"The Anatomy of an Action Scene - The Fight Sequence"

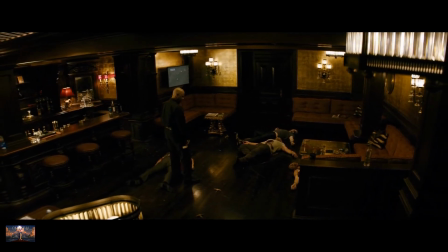(12:34)
Something that, in my opinion, only adds a lot more substance to the overall scene.
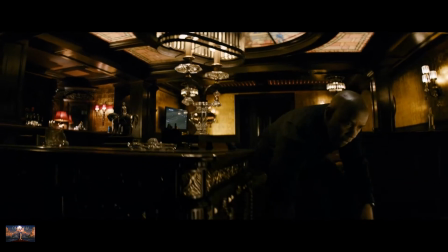(12:38)
But then it shifts again quickly as Washington surveys his work and sits next to the man that he tried to bargain with that will now never see another day.
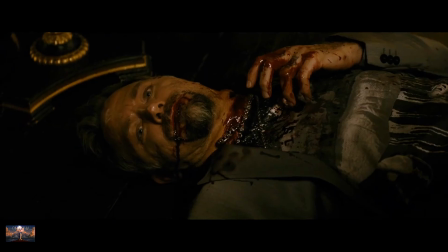(12:45)
I think all of these elements show creativity, ambition, and effort despite the age of Washington,
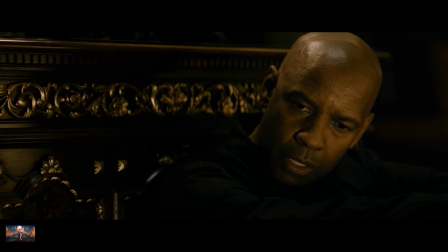(12:51)
and he still proved to be more than capable in a solid action sequence. And that's how it's done. Impactful action that doesn't use its shortcomings as a disadvantage, but instead goes to other routes in order to create an adrenaline-pumping scene. So now let's dive into what I consider to be great movie action. Scenes that deliver adrenaline-pumping moments in very different ways. Great action doesn't have to be wildly intricate sequences. They can be simple, grounded scenes that will still leave a monumental impression at times when the movie may not be so great, but the one thing they all have in common is effort. Effort from the writers, the stunt team, the performers, the choreographers, the directors, the editors, everybody as a collective team. So let's take a look at this scene from Safe House between Ryan Reynolds and Joel Kinnaman to see how great action can come in the simplest of formulas when the effort is present.
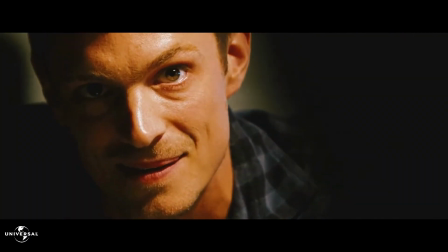(13:36)
We enter this scene later in the film as Reynolds' character has brought Washington's character to a remote safe house guarded by Joel Kinnaman.
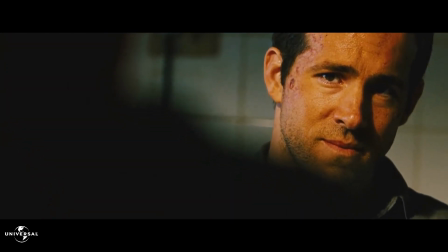(13:43)
Things feel normal at first as two guys who hold the same position in the agency get to know one another.
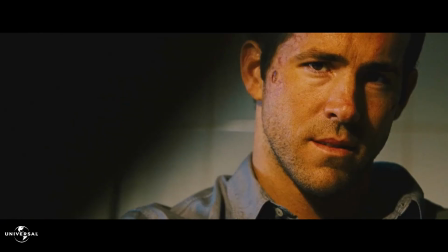(13:48)
You can kind of feel some tinge of uneasiness, but you can't be too sure as the two men clearly posture over idle chit-chat for a few moments.
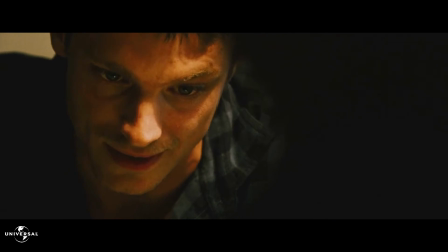(13:56) I'm jealous.
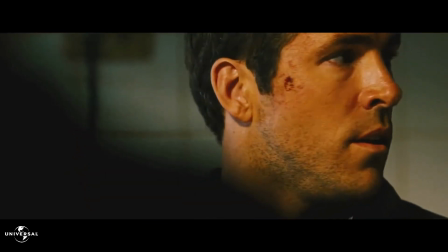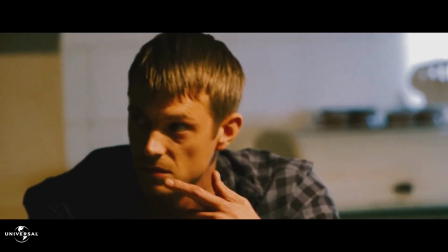(14:04) You got coffee? Yeah. Keep on coming. Yeah?
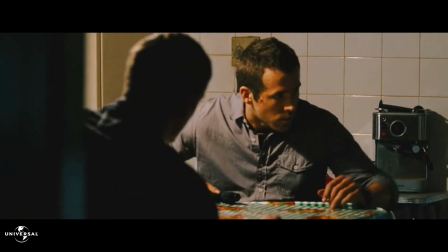(14:09) You want to do?
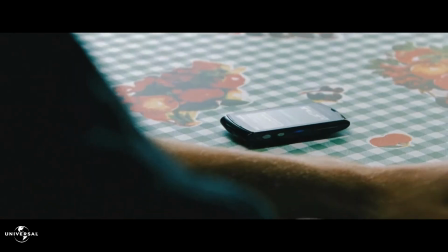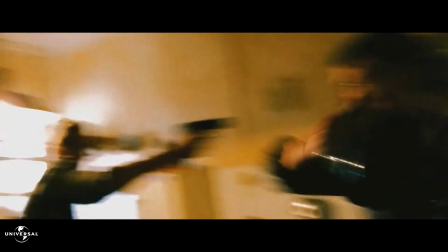(14:16)
Then the action hits like it is shot out of a cannon as the two characters go at it. The handheld camera technique pulls you into the room, just mounting the tension more.
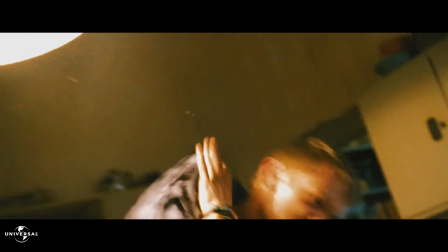(14:24)
The camera movements are minimal to allow a good flow for the scenes.
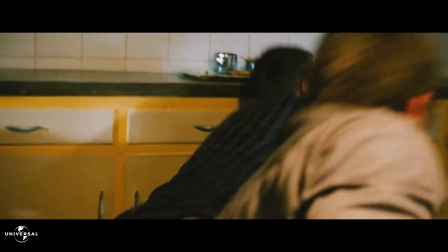(14:28)
We can really see the performers' faces as they battle it out, and just added with a realistic fight choreography, it builds the maximum amount of suspense.
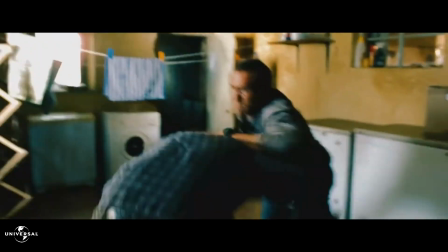(14:36)
The scene is meant to feel like a sudden fight to the death, and the delivery of this scene pulls it off completely as they use anything they can get their hands on to gain an advantage.
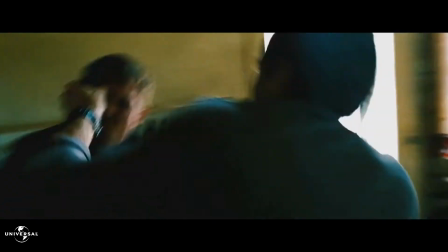(14:45)
It's gritty, it's visceral, it pulls you up in your seat as the brutality comes across completely believable,
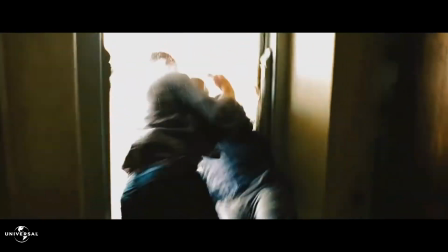(14:50)
the camera work blending perfectly with the choreography and the location to just immerse you in the moment.